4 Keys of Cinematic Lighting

If any of you filmmakers are like me, lighting can be challenging and frustrating when, despite your best efforts, your shots turn out like this,
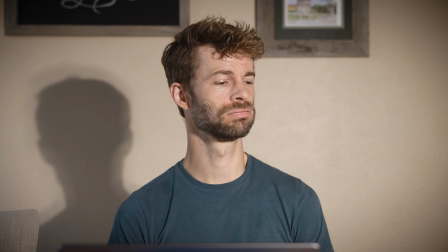0:10 and this. But the good news is, they don't have to. Here are the 4 keys of cinematic lighting. Before I discuss those 4 keys, don't click away. I have to say, sometimes good lighting, the right lighting that establishes the appropriate mood and tells your story effectively, will not adhere to any of these 4 keys at all. Got it? All right. Here is key number 1. Generally speaking, you want to have a broad range of tones in your image. You want to have highlights, midtones, shadows.
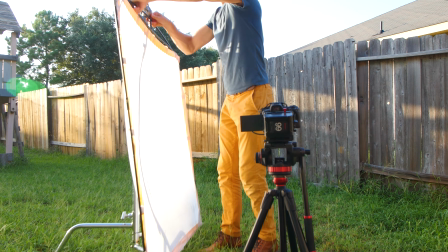0:48 So as you are setting up the lighting, seek to find ways to incorporate in your shots points of brightness,
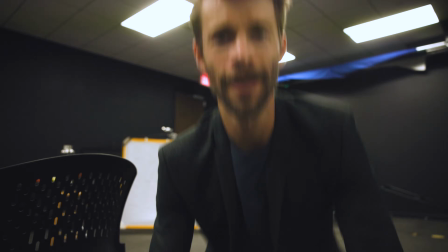0:54 points of darkness, and points in the middle. In my day-to-day existence, this is why I almost always hate fluorescent lighting.
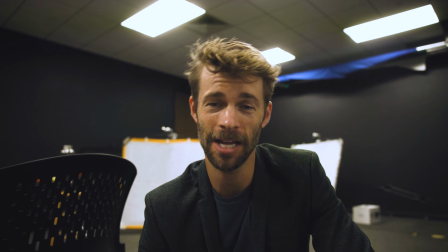1:02 It's uniform and flat, not to mention the color temperature is just putrid.
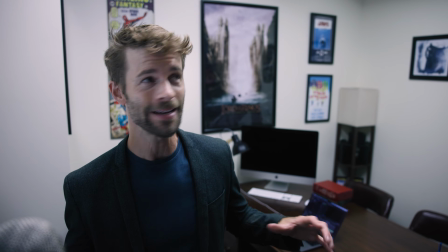1:06 So one of the first things I will do when I walk into an environment like this one is turn off the overheads and turn on the practicals.
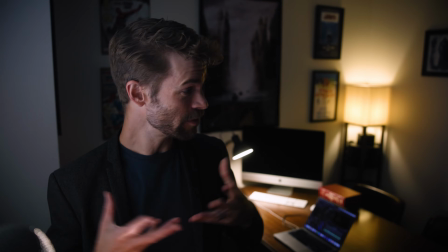1:17 Already so much better, right? Why? Because we have a broad range of tones. We have highlights, midtones, and lowlights.
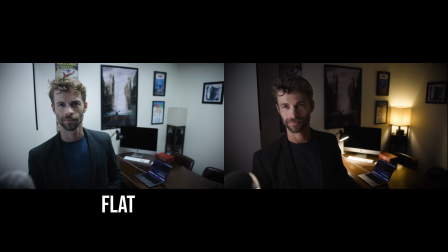1:24 Flat versus dynamic.
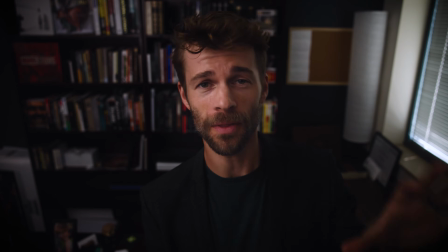1:26 One other thing I love to do, if that environment has a window, is turn off all the other lights and just allow the window light to illuminate that environment.
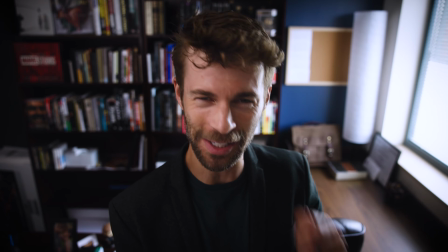1:34 Because in so doing, you'll discover this lovely, broad range of tones.
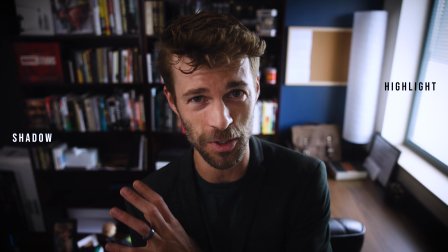1:38 Obviously the brightest being near the window and the darkest being the furthest away from it, and in between, this lovely gradient.
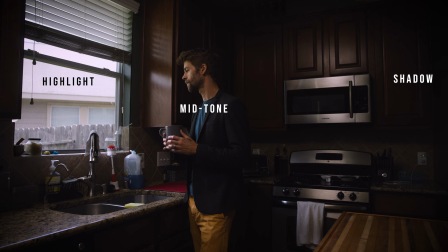1:44 While not always appropriate to the specific mood and story that you're trying to tell, simply seeing what your window light has to offer is one of the fastest ways to cinematic light.
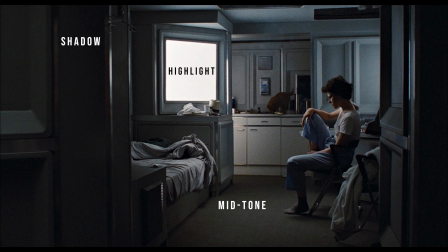1:54 Take a look at some stills from some of your favorite films, and I can almost guarantee that most of them will have a broad range of tones.
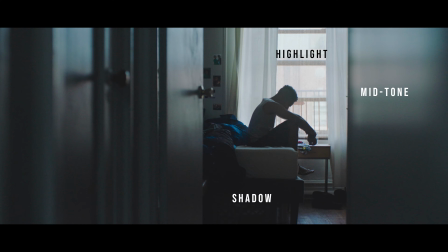2:01 Highlights, shadows, midtones. Numerous shadows, numerous highlights. That was key number 1, a broad range of tones. Now, key number 2, separation and depth.
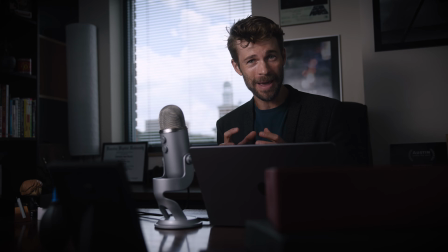2:13 One of our primary objectives with our cinematic lighting ought to create depth in our image, creating the illusion that this 2-dimensional frame is in fact 3-dimensional. And we can do this by creating distinct foregrounds,
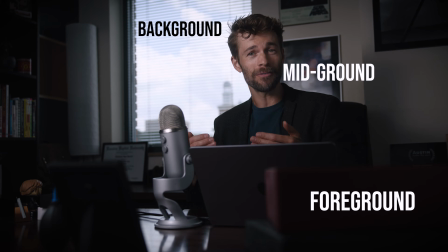2:28 midgrounds, and backgrounds, giving each of those planes their own level of illumination.
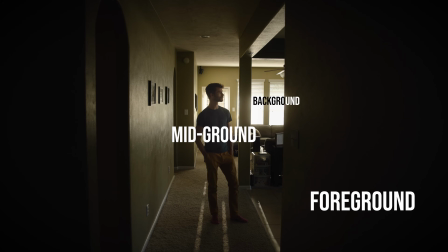2:33 To reiterate, a distinct foreground, midground, and background, creating distinct planes that stand out from each other.
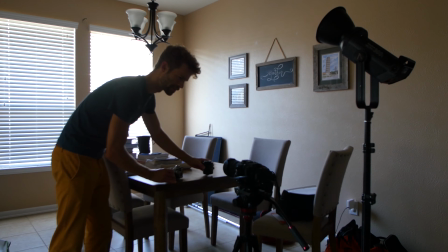2:41 So to accomplish this depth, I will look for or intentionally stage different elements in the foreground,
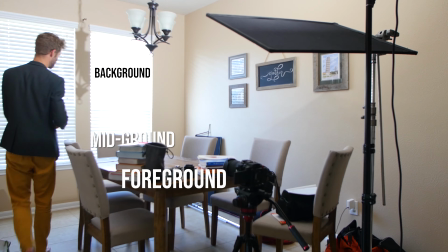2:48 midground, and background, and then light each of those with different levels of illumination,
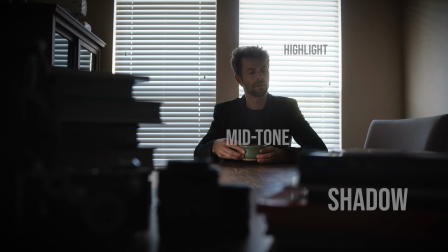2:54 accenting their separation and clarifying that frame's depth.
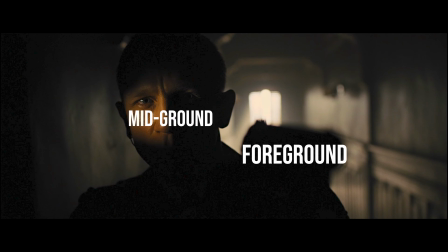3:00 Once again, you will frequently see this concept employed in some of your favorite films.
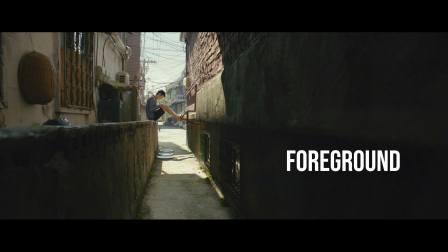3:04 This shot here from Parasite, the foreground being the most shadowed, the midground carrying those midtones, and the background being the brightest.
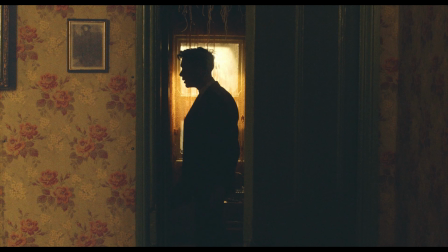3:12 How about this beautiful shot from Peaky Blinders that does it slightly differently, allowing the midtones to be in the foreground, the shadows to be in the midground, and the brightest portion to be in the background. One great way to separate your subjects from the background is to use backlight.
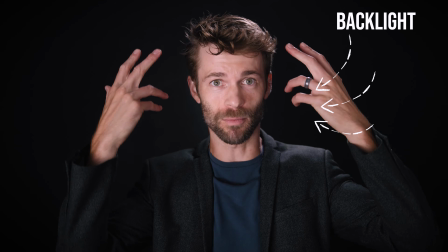3:27 With it, I'm given this lovely outline, which separates me that much more from the background.
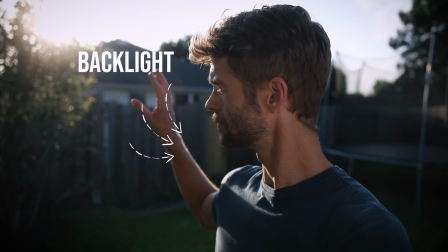3:32 And so, in an effort to create that separation and depth, use backlight.
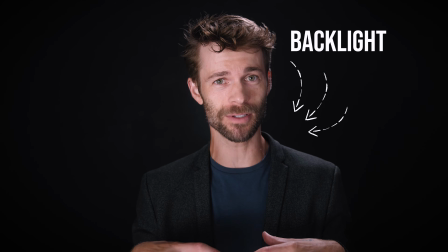3:37 And this works for interior environments as well as exterior environments.
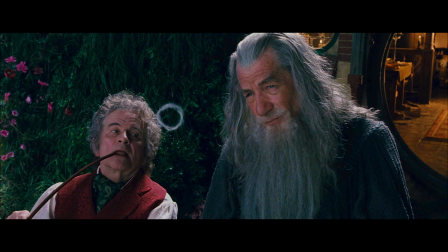3:42 Here's a fantastic shot from the greatest film of all time, Bilbo and Gandalf both having a very strong backlight that separates them from the background.
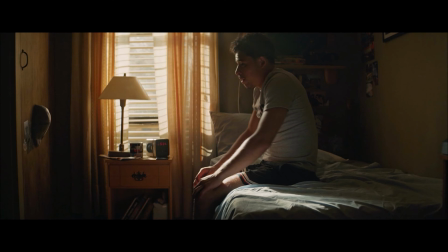3:51 Similarly, in the shot from In the Heights, the window light is acting as the backlight and giving the character of Usnavi a lovely outline to separate him from the background. So that was key number 2, separation and depth. Now, key number 3, balance and control.